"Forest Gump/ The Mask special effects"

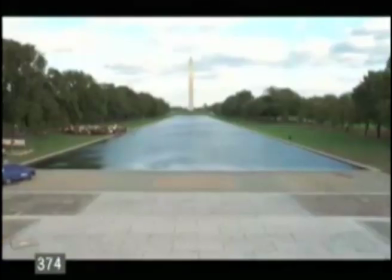238s
They created this illusion by standing people in a block in the foreground and capturing and recording the layer, then moving the people around to the next section,
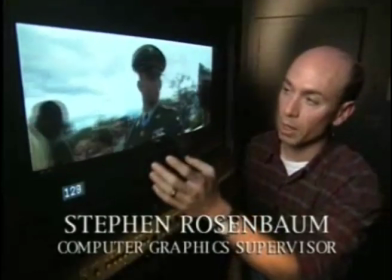247s
making sure not to overlap or leave too much of a gap in between where the other layer will be.
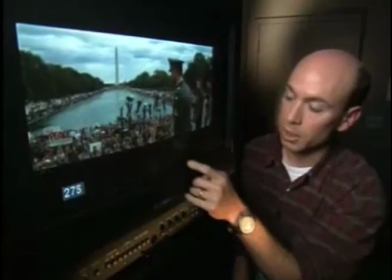252s
They needed to add a better effect to the sky because it wasn't particularly bright, which also meant they had to add a reflection to the reflecting pool.
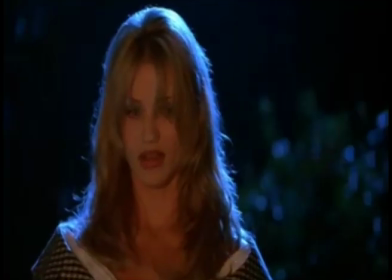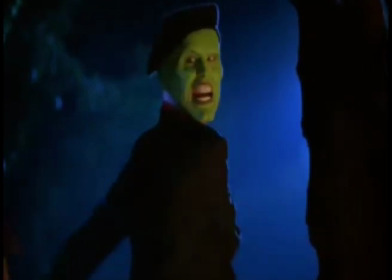266s
The Mask was released in the same year and used a lot of the same technology, such as rotoscoping.
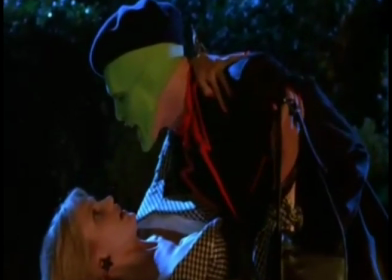271s
However, there are distinct differences between the visual effects in each film.
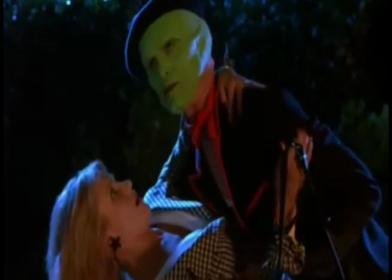274s
For example, Forrest Gump's visual effects were used to mask, cover up and blend objects and people into older footage.
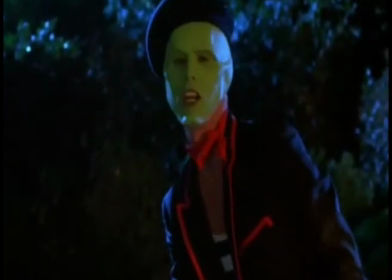281s
The Mask, on the other hand, is used to exaggerate the effects of the movie to make them look cartoony and amusing. One of the first and most important CGI moments in the film was when Jim first put on the mask and it was supposed to grab hold of his face. First of all, they got Jim Carrey to act it out on stage, how it was going to happen, Then
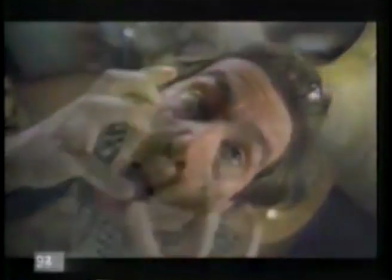302s
they created a digital mould of the mask and a digital mould of Jim's head.
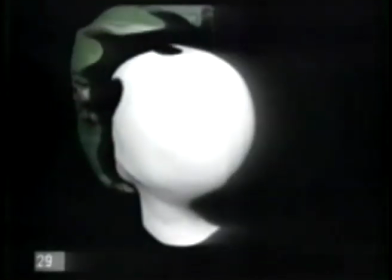307s
The mask was then digitally altered to wrap around the mould of Jim Carrey's head.
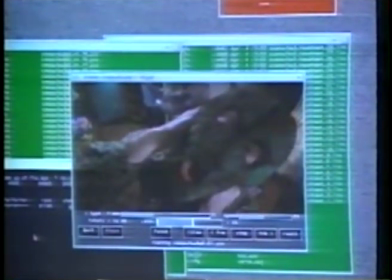311s
This computer animation is then combined with the footage of Jim Carrey acting the scene out, and then both were blended together with textures added in later.
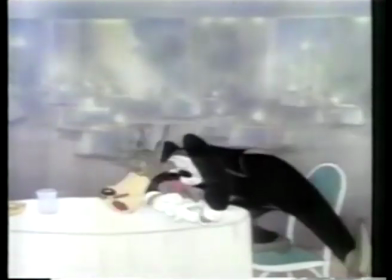324s
For one of the most memorable scenes in the movie, the visual effects team went for a specific 1940s cartoon look to make Jim Carrey look like the love-starved wolf.
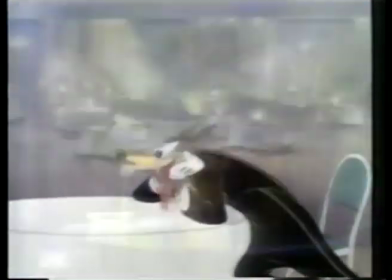333s
To do this, they once again got Jim to act the motions on stage, his arms extended far in front of him to simulate the wolf's mouth.
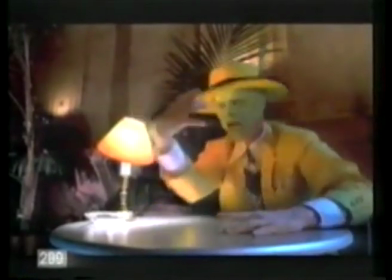341s
Then they took this footage and erased Jim Carrey's head and created a full CGI version of the wolf's head, using the same techniques as used in Jurassic Park to create the dinosaurs.
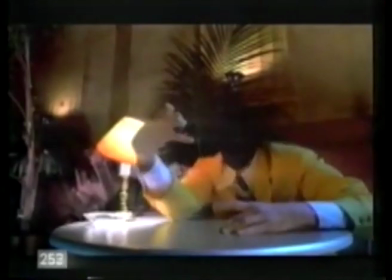351s
First, the visual effects team built a wireframe of the wolf's head.
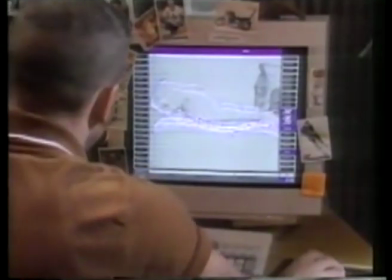354s
After that, the wireframe is then animated to match the actions of Jim Carrey on the stage, so as to keep it in sync with his body.
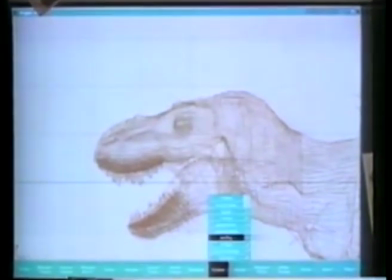360s
Computer-created skin was then grafted over the wireframe, then extra cartoon elements were added in to contribute to the overall feel of the scene.